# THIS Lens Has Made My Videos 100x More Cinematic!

Recently, I picked up the Sigma 24mm f1.4 for my Sony a7 IV and I believe this lens is going to transform my videos. I've already taken some sample shots, tested around with it and it looks so crisp, so good.
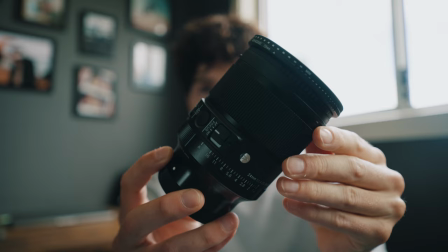I've swapped lenses and you can probably tell a little bit of a difference. The background probably isn't as blurry but I swapped it so I can show you my new lens that I bought in person. Here it is, the 24mm f1.4. I have a couple of lenses on there. They make the shots come out even better but i'll talk more about those later on in the video for now we're going to chuck this
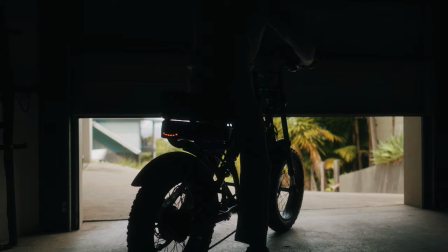lens back on head out and explore get some nice shots to sit back relax and enjoy this cinematic vlog
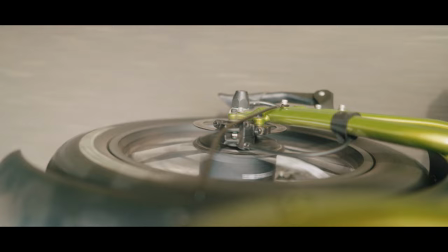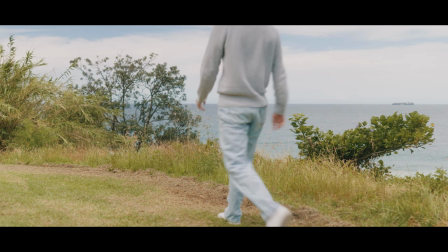i
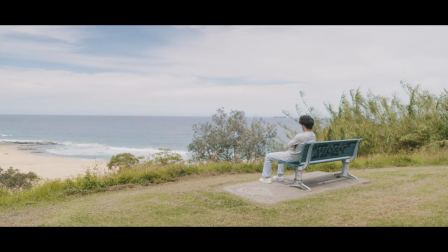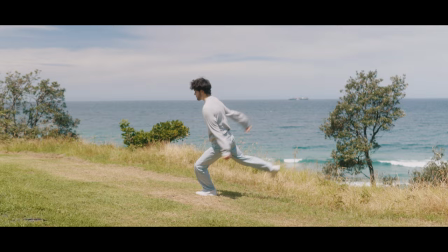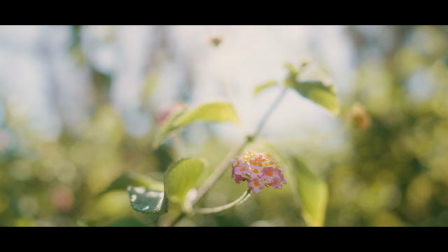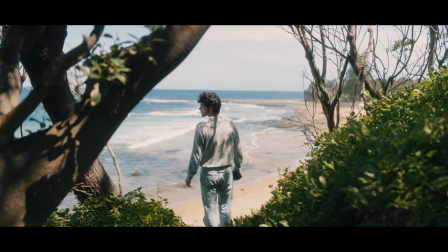really do apologize my hair looks insane but the footage coming out of this camera now looks insane i mean it already did look really good in cinematic but thanks to the 1.4 wide open aperture the background is able to get as blurry as it gets and look even more cinematic but with that 1.4 aperture this lens is stuck at 24 millimeters it is a prime lens so it cannot zoom in or out manually at
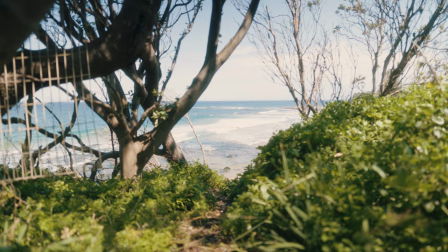least so what i mean by that this lens cannot zoom in manually with a zoom ring as it does not have one but my sony a7IV has a crop
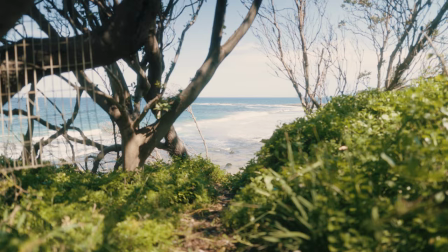mode setting which you can crop in to apsc mode and not lose any resolution still 4k and you can crop in and out so this right now
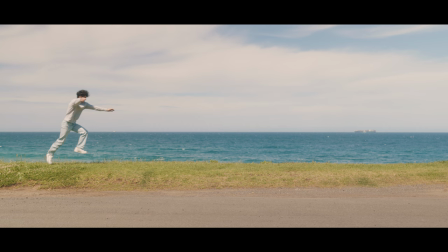is 24 mil 1.4 4k cropped in 35 mil 1.4 4k so
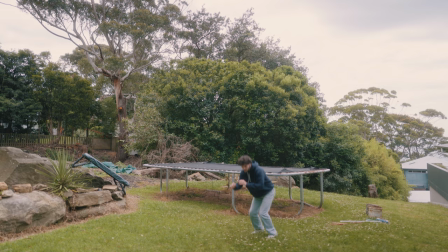yeah this lens is basically two-in-one a 24 mil and a 35 mil in crop mode and i think 24 millimeters is just wide enough for vlogging and 35 mil is beautiful for cinematic shots but i also have filters connected to this lens so what i'm playing with right now is an nd filter i had to get a darker nd filter because this lens goes down to 1.4 which lets more light in which also means this lens is insane at low light and we're going to test that later tonight. I also bought a black pro mist filter for this lens and that is what's giving the shots a nice glowing bloomed highlight look. I've never used a black pro mist filter before so I'm really excited. So before I head out tonight to test the low light capabilities of this lens I'm going to meet up with Tom and we're going to go for a quick
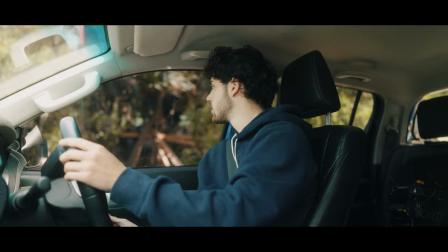FPV drone flight session and I'm going to record the behind the scenes and make a little cinematic montage of it So let's go meet up with Tom
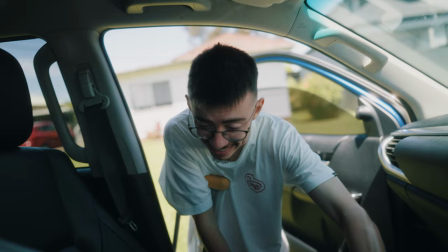There he is he's making his way over Ready to go for a fly.
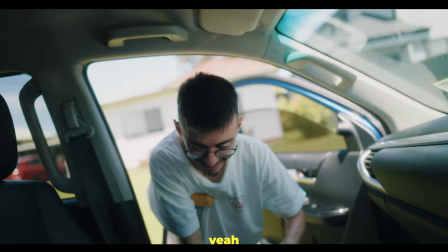Yeah
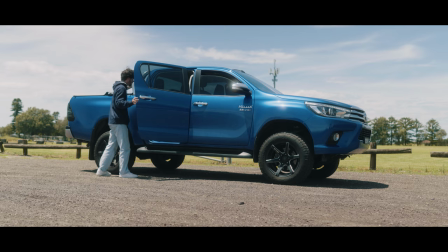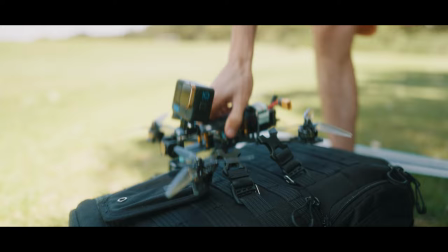All right, we found sanctuary in the shade but this big field open field to fly the drone do some test flying Tom hasn't flown since he broke his leg.
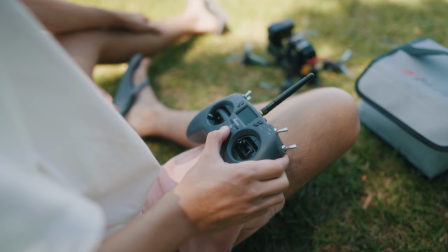It's been a while. So I'm gonna get the drone up got the GoPro on the drone We'll get some shots